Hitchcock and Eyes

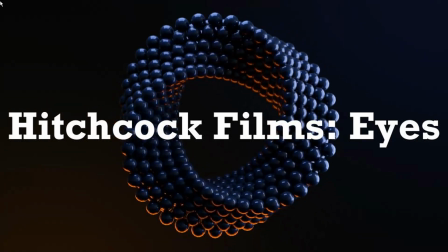0:00 Hitchcock is an influential director whose movies have far outlived his life, and current directors still use his techniques. One of his techniques was to use eyes to tell a story. This is seen throughout his films and makes a strong impact in each one.
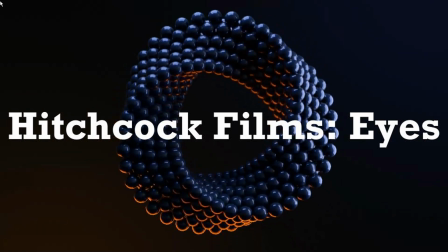0:16 I will be focusing on three movies for examples. They are Rear Window, Vertigo,
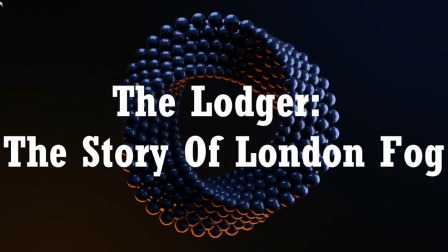0:23 The Lodger, A Story of London Fog, and Strangers on a Train.
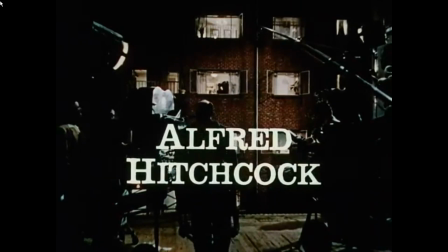0:28 The first movie that displays Hitchcock's use of eyes is Rear Window.
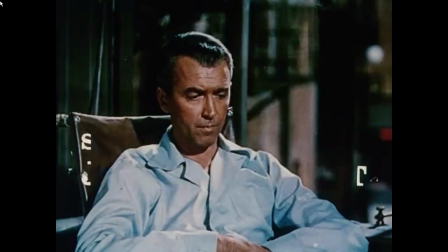0:34 Rear Window is a movie about a cameraman named Jeff who is stuck in his apartment and watches his neighbors.
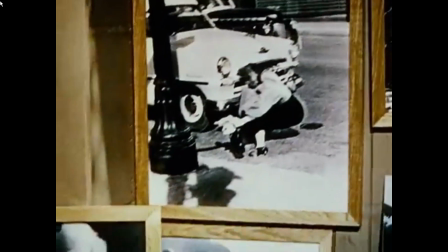0:41 Throughout the movie, eyes are used to tell the story of each neighbor.
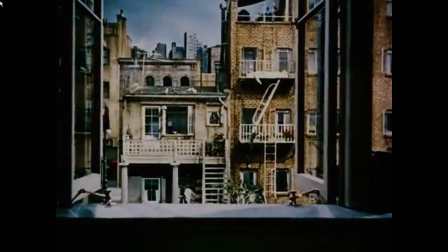0:45 Even Jeff himself has many close ups where his eyes are shown looking at and studying each of his neighbors.
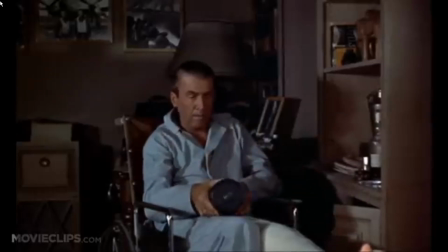0:52 This scene, where Jeff grabs his camera to watch one of his neighbors, Lars, who he believes killed his wife,
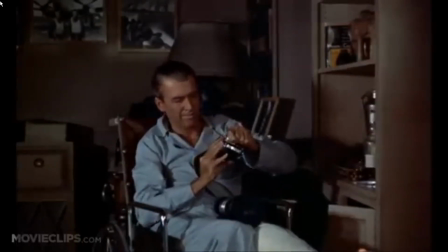0:59 is an example of how eyes are used in this film to tell the viewer what Jeff is thinking in the scene without saying a word.
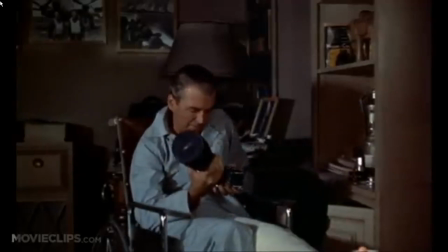1:08 His eyes track the apartment, looking for the camera and everything he needs to use it.
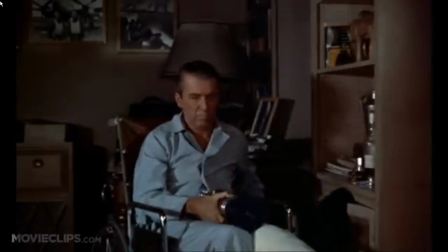1:14 You can see the concern and curiosity in Jeff's eyes as he grabs the camera and watches Lars.
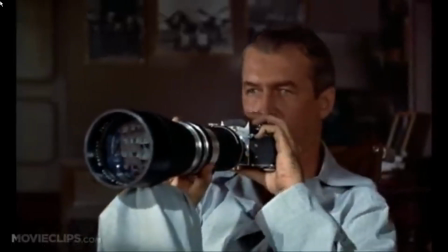1:22 The scene keeps cutting back to Jeff, and he lowers his camera so the audience can see his face.
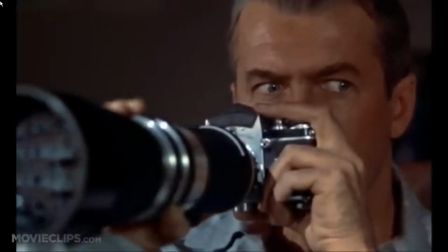1:28 The only sound in this scene is the music from the composer's apartment. This scene is where Lisa, Jeff's girl,
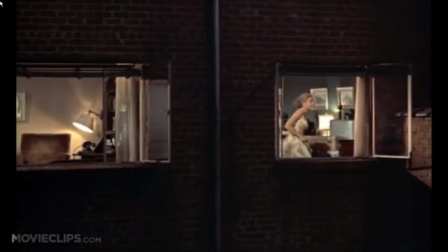1:37 enters Lars' apartment to grab his wife's wedding ring, while Jeff and his nurse, Stella, are watching.
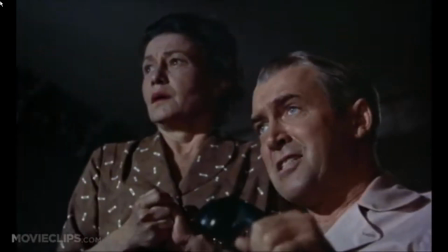1:45 In this scene, Stella's face, particularly her eyes, show that she is shocked that Lisa entered the apartment,
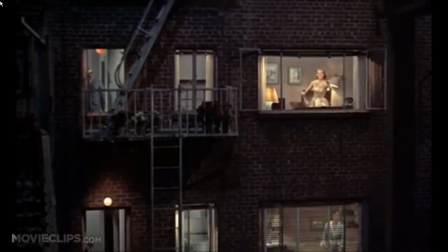1:54 and even more so when she is caught by Lars. Even though Lisa is far away,
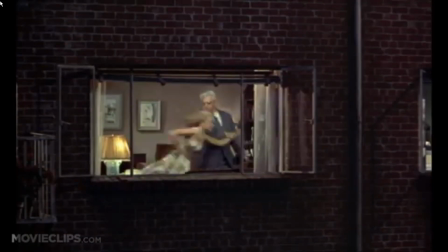2:00 we can still tell what she is thinking and doing based on her eyes and expressions. Jeff's eyes are sunken and contrast the rest of his face,
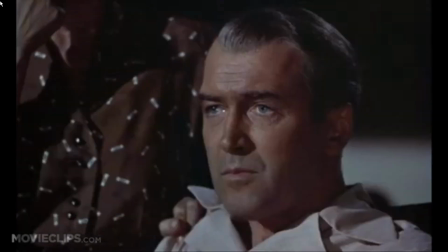2:11 which shows that expressions that he displays throughout the movie.
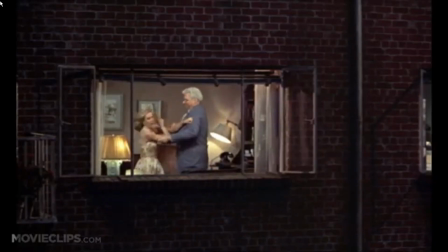2:17 Lars's eyes and facial expressions show what he is thinking, even though he is far away,
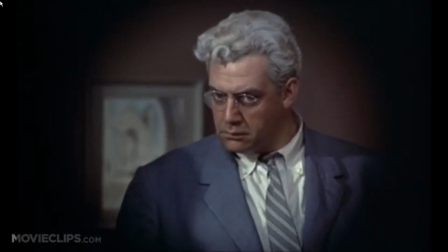2:24 and in the final shot of the scene, he stares directly at the viewer and Jeff.
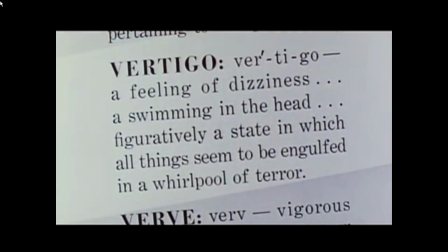2:29 The next movie that uses eyes effectively is Vertigo.
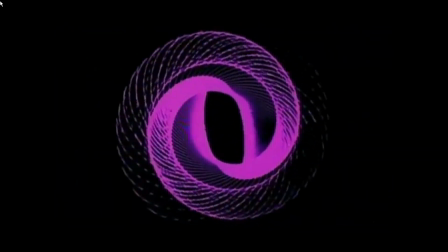2:34 Vertigo is a film that depicts a retired police officer, Scotty, who has a fear of heights that causes vertigo,
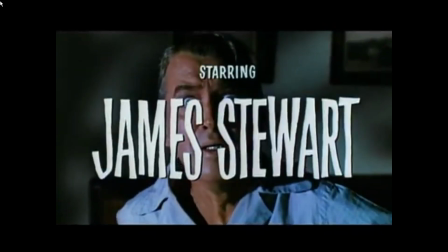2:42 and is asked by a friend, Gavin, to track his wife, Madeline, who he suspects is going to commit suicide.
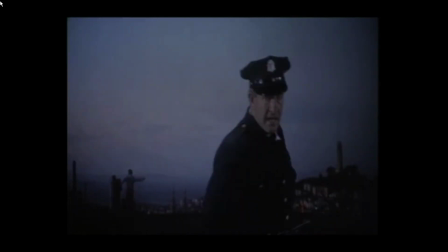2:50 When heights are shown during the majority of the movie, Scotty's facial expressions are exaggerated with wide eyes and furrowed brows.
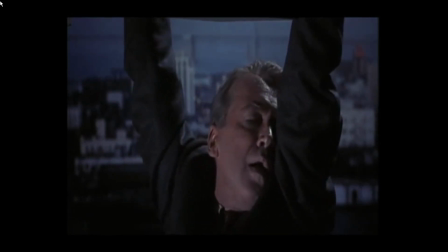2:59 In The Variety of Gazes by Gottlieb, he states that James Stewart and Kim Nowak make
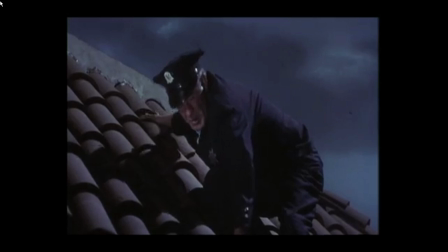3:07 visible the inner narrative of fluctuating feelings of their characters by what they do with their faces, and particularly their eyes.
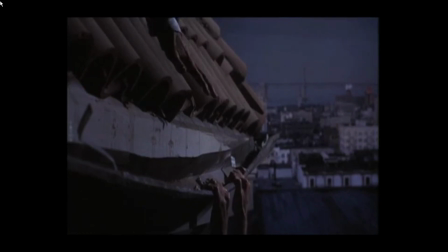3:16 These display Scotty's fear of heights, the trauma behind the fear,
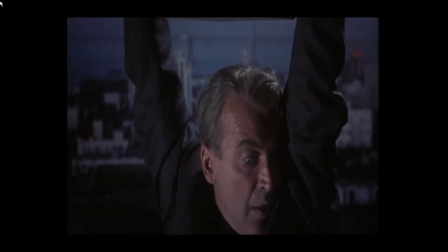3:20 and the emotions that he experiences in a clear way that the audience can recognize.
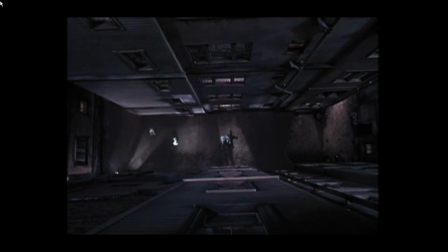3:27 Gottlieb also points out that these expressions are a look into an abyss, so silent and terrifying.
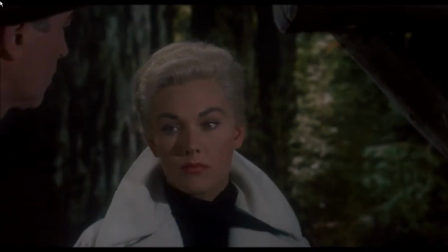3:35 Kim Novak, who plays Madeline, uses her eyes as much, if not more, than Scotty to tell the story of her character.
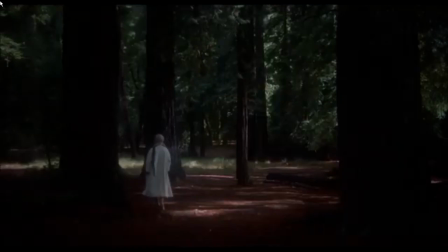3:43 In this scene, Madeline stares blankly to show that she is possessed and not aware of what she is doing,
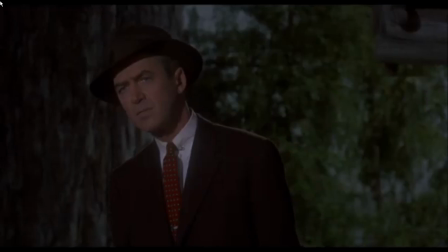3:51 and Scotty stares back at her with concern and also looks for her.
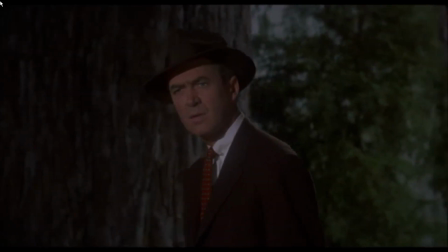3:56 James Stewart, who plays Scotty, has eyes that highly contrast the rest of his face.
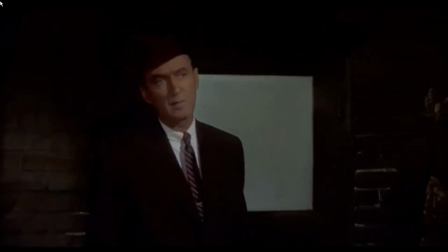4:03 This accentuates his eye movements that can be shown from further
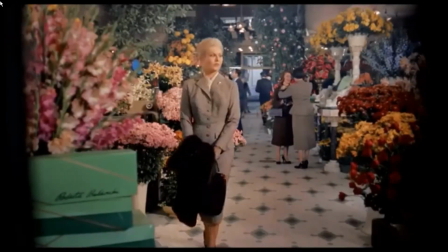4:08 distances and is extremely clear to viewers.
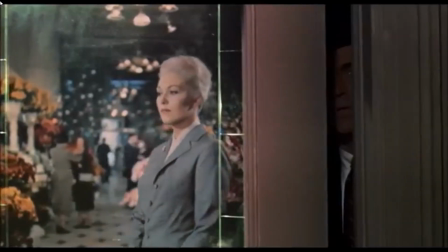4:12 In the scene shown, Scotty is watching Madeline in a flower shop.
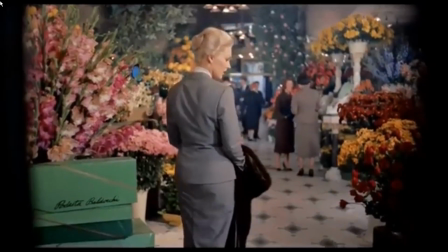4:17 His eye is seen clearly in the shadows despite the dark lighting.
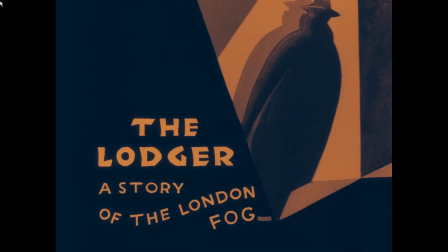4:22 The next movie that showcases the use of eyes is The Lodger, A Story of London Fog.
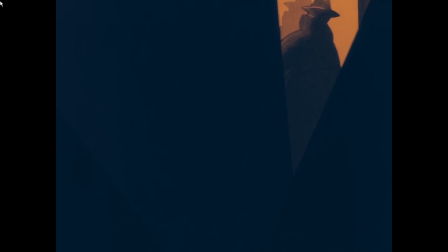4:28 The Lodger is a silent film by Hitchcock about a man who rents a room with the Buntings,
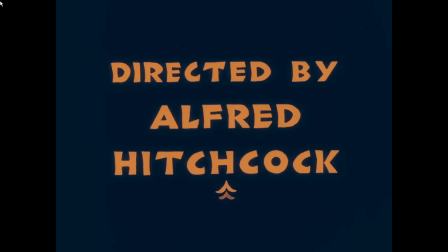4:35 and they suspect he is the Avenger, a serial killer that targets blonde women.
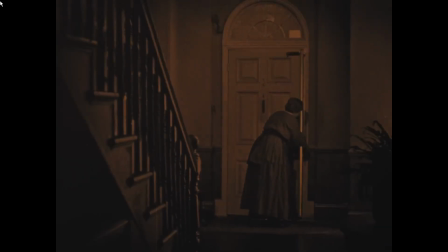4:40 The most iconic scene of this film is when the lodger arrives at the Buntingtons' residence.
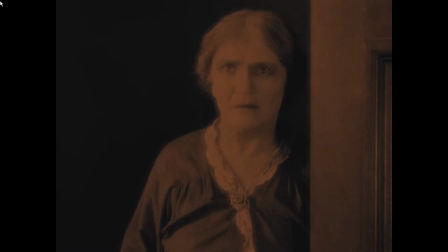4:45 His outfit has everything covered except his eyes, which peer through the fog in an unnerving way.
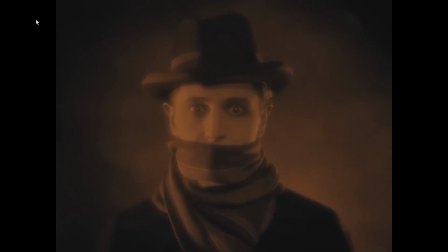4:51 Miss Bunting's eyes widen as she views the man, which shows the shock that she has of seeing him there.
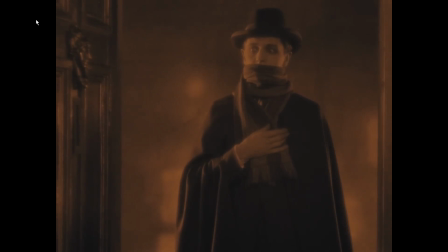4:57 As the entire movie is silent, a lot of the characters tell their story through eyes.
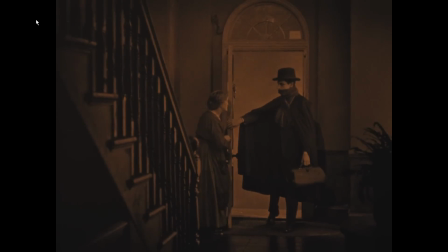5:02 Since this is Hitchcock's third film, it is likely where the start of using eyes for storytelling started,
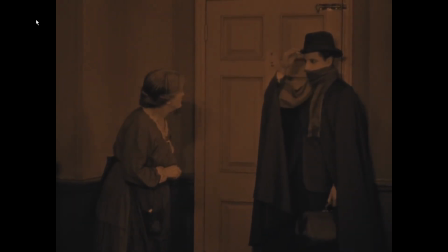5:09 and he continued the trend throughout further movies, including those late in his career.
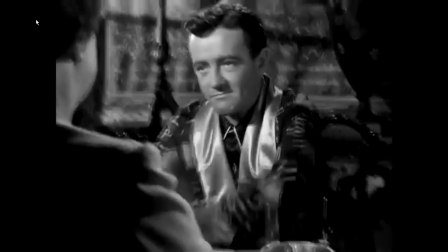5:17 The final movie that showcases Hitchcock's use of eyes is Strangers on a Train,
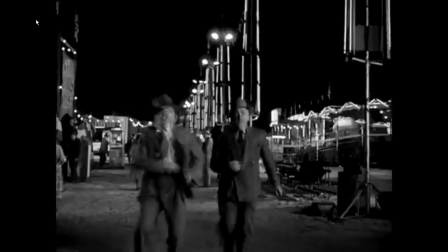5:24 which is a movie about a tennis star guy who meets Bruno on
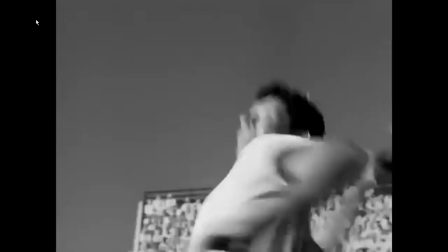5:28 a train and plots the quote-unquote perfect plan for murder,
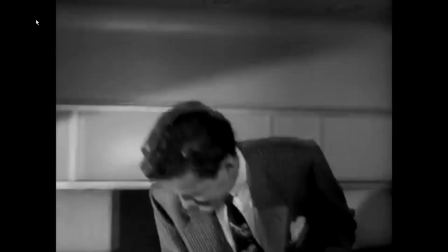5:33 where the two strangers kill each other's target, and Guy unknowingly agrees to the plan, and his ex-wife is killed by Bruno.
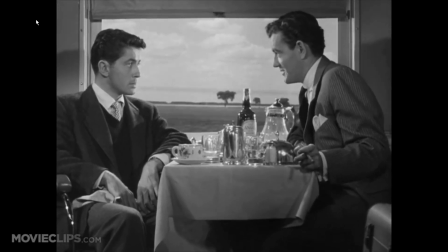5:42 This is the opening scene, where Bruno is explaining to Guy all of the murder plans that he has.
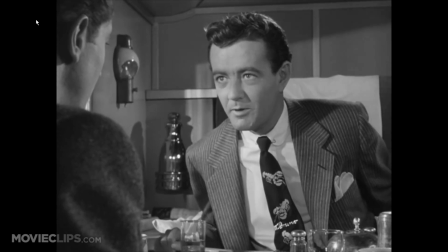5:49 Guy's eyes and facial expression
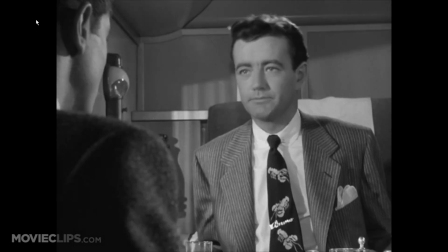5:54 show that he is disinterested in the topic of conversation and finds Bruno's idea funny,
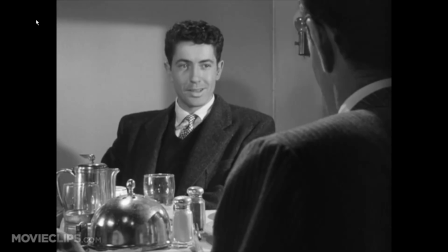5:59 yet is still polite as he can be by still paying attention.
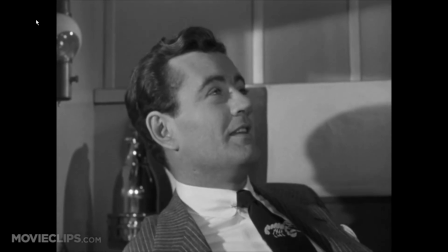6:03 Bruno's eyes, on the other hand, show an eerie excitement for the conversation and the seriousness of the conversation to him,
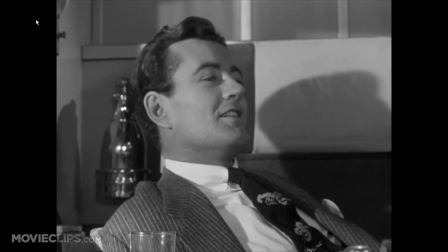6:11 and the happiness or dream state that he flips to when he looks up towards the ceiling when he is explaining his perfect murder plot.
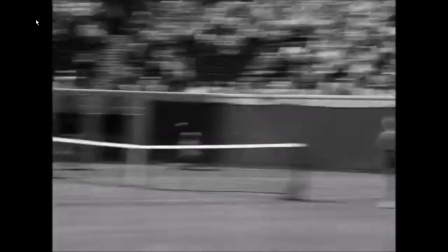6:17 This scene during Guy's tennis match before Bruno reaches the ride where Guy's ex-wife was killed is a perfect example of eyes.
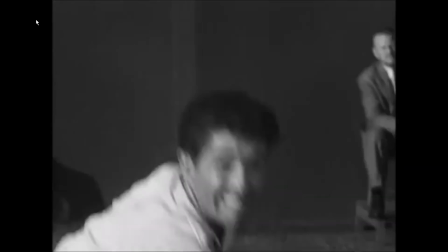6:26 As the crowd watches the match, their eyes turn side to side watching the game and adding tension to the scene.
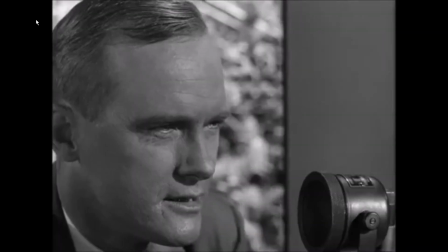6:32 The announcer's eyes are pronounced and are focused on the game as well.
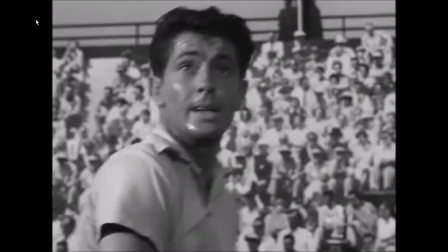6:37 The other tennis player and Guy's eyes are focused on the match, but also show the worry of making it to the fairground on time.
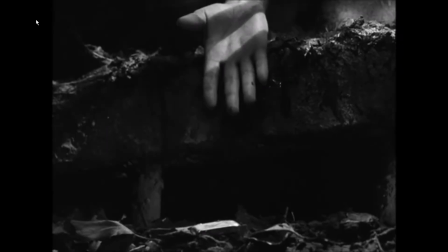6:44 While the match is going on, Bruno is trying to grab Guy's lighter that he dropped down the drain, and his eyes show the worry and hope that he's able to grab the lighter.
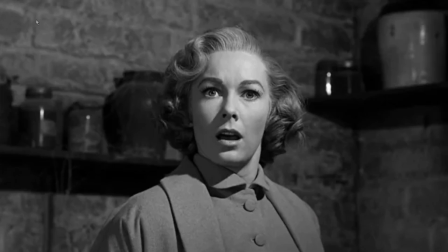6:54 Each of these scenes are just a small example of the use of eyes in Hitchcock's films to tell a story.
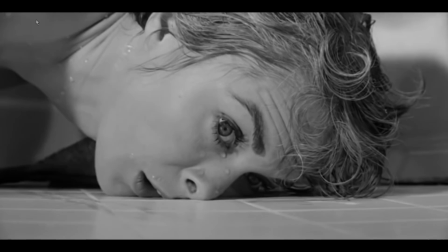7:02 He uses this trope effectively and allows the viewer to become even more engrossed
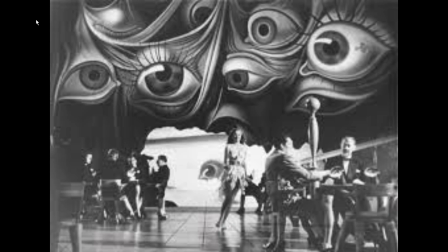7:08 in each film by using one of the smallest features on the human body, the eyes.